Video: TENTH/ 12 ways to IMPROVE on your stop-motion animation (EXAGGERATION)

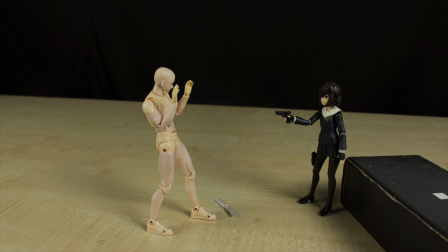If you were told that this character was intimidated by the gun, would you believe it?
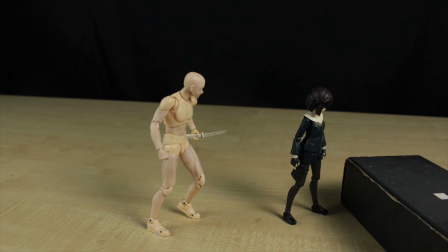Probably not. Let's rewind and amplify the actions, making them appear larger.
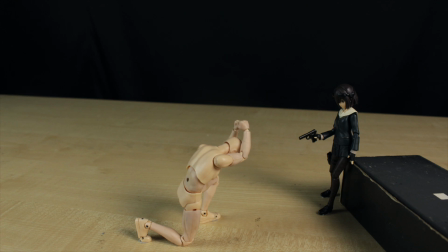Much better, doesn't it? This is another way for you to improve your stop motion animation with the principle of
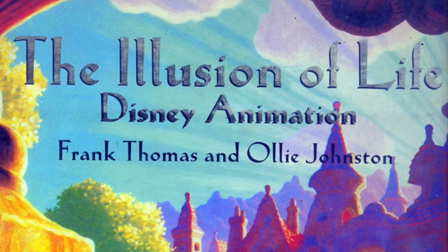exaggeration as described by Ollie Johnston and Frank Thomas in The Illusion of Life.
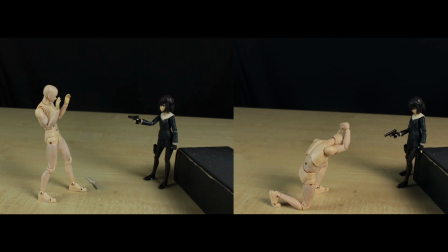This principle magnifies the action or idea, making them more appealing and dramatic in the pursuit of convincing the viewer,
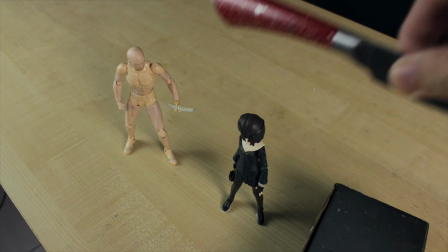instead of applying actual realism or distort the character and their actions.
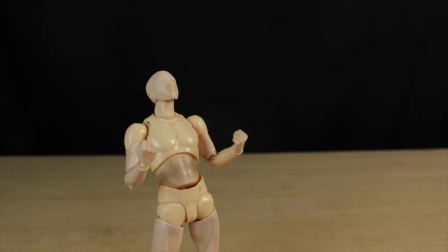This principle operates within what's realistic, but presenting it in a more extreme form to elevate the impact of the animation.
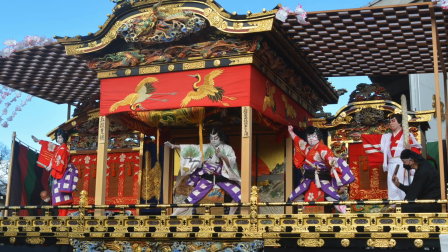It draws similar qualities from old forms of theatrical performances,
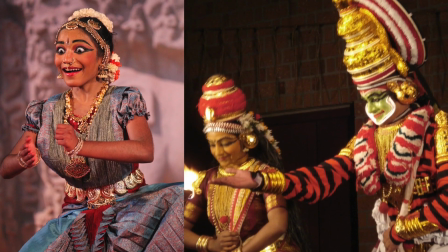dance, and rituals, where actors and people who perform them exaggerate movements with other elements which extends their stage presence to command
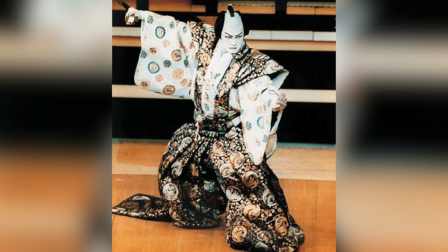attention by creating a larger than live presence to represent divinity
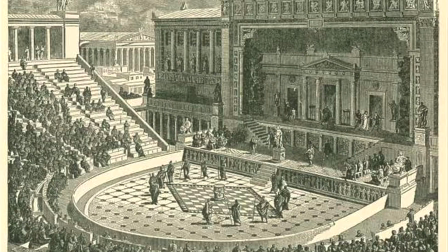and especially effective to reach audiences who are seated at a distance.
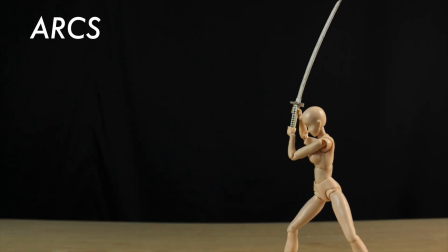And in animation exaggeration can be applied anywhere to draw viewers attention
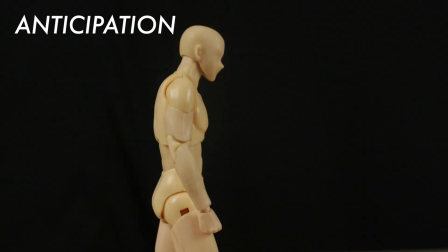especially when paired and adapt with other principles of animation.
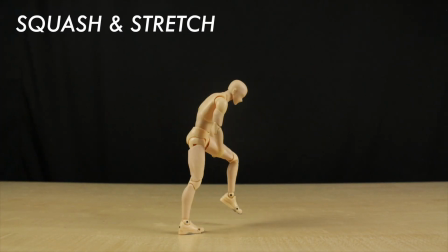You can apply this principle to your stop motion animation by distilling it down to its most basic shape in the planning or pre-production stage.
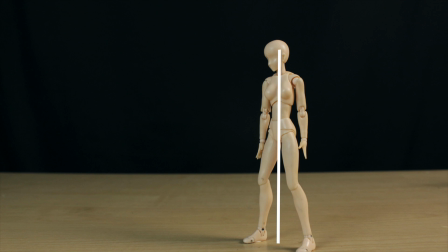Let's use this figure to illustrate an example by representing it as a straight line.
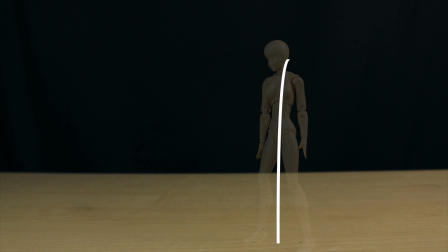If we were to animate a punching action to the left, we can pair the anticipation along with the squash and stretch to the right with exaggeration by stepping further to the right,
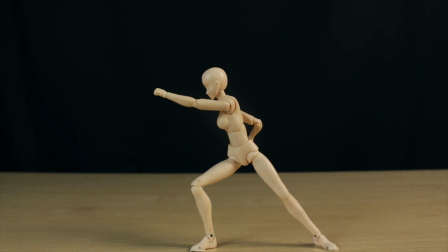then launch to the left, creating a more powerful visual or utilize exaggerated props this
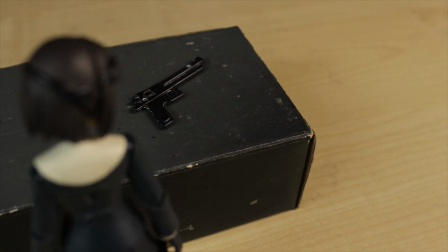could mean selecting a prop with a larger proportion or with an exaggerated feature
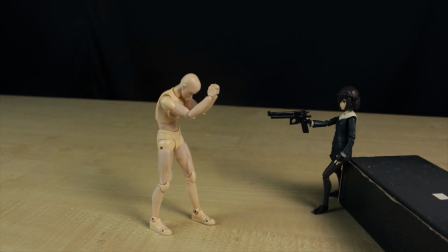it is important to apply this principle on where you want to focus on if you want a
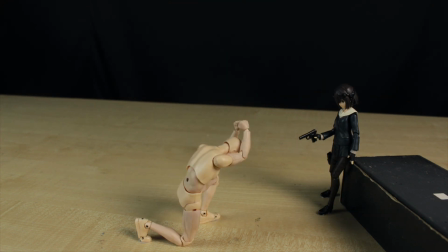character to appear intimidated then magnify the action thus a larger impact to
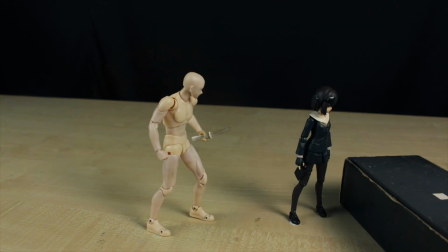convince the viewer similarly if the intent is to make a character intimidating then
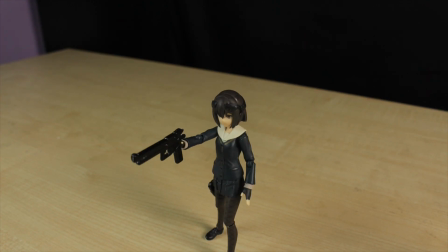make the movement larger or use a larger prop however unless it is a stylistic or
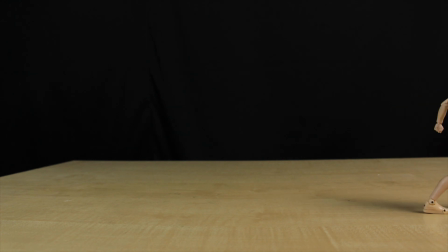intended choice avoid over using exaggeration for every single action especially
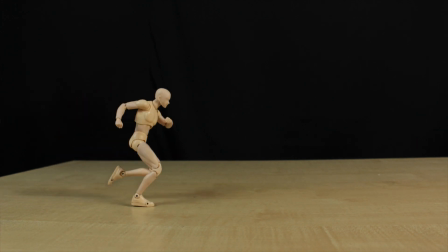the unimportant details as it may reduce the effect and trivializes the amplification of
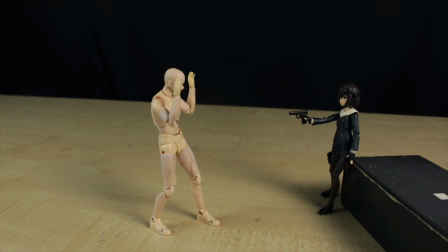the action additionally remember to give it sufficient time for the viewers to see the exaggerated
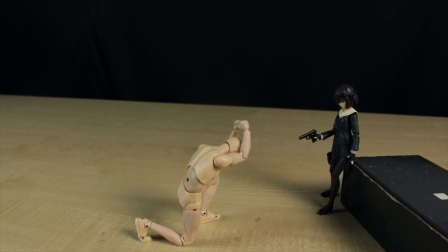action this may involve giving additional frame and extending the timing for the action.
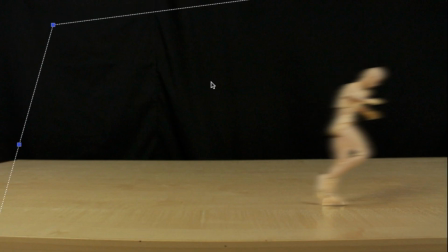When exaggerating an action consider the boundaries of amplifying the action and distorting the image.
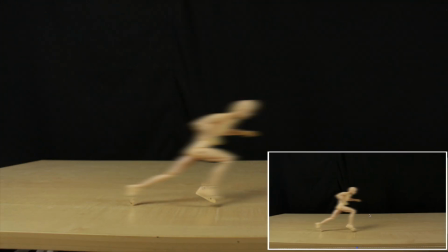Unless the intent is to make a smear frame in post keep the proportion in mind in order
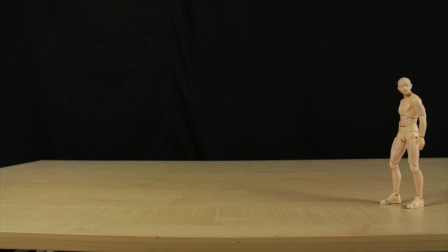to maintain the anatomical accuracy to prevent confusing and alienating the viewer.
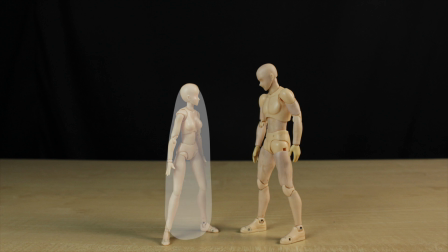One way to get better using this principle is to consider all points of direction.
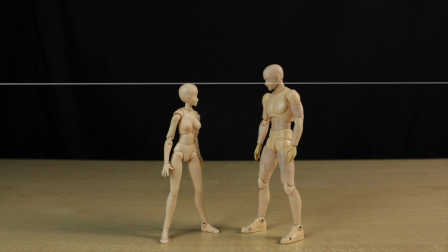Does the action involve height? Which part of the body does the action or movement occur? The easiest way is to extend with the same direction that the action is already going towards or add more direction into the movement making it more dramatic.
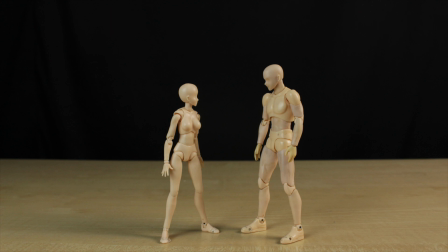If a punch involves anticipation by winding it back push and extend further
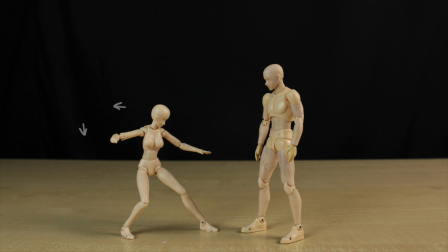back and add a little small dip to give it additional weight another
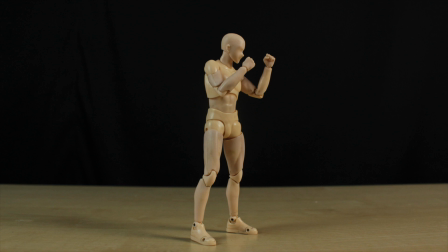way to get better at exaggerating an action is to examine the action and determine its most basic form or idea if a character enters a fighting stance start with a basic pose that encapsulate the main idea it's a good idea to keep this image as a sketch or a picture as a reference
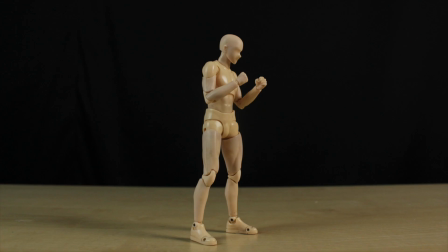and anchor for later from there we can scale it up one step at a time by considering each component such as the arm, the head, the body, and legs.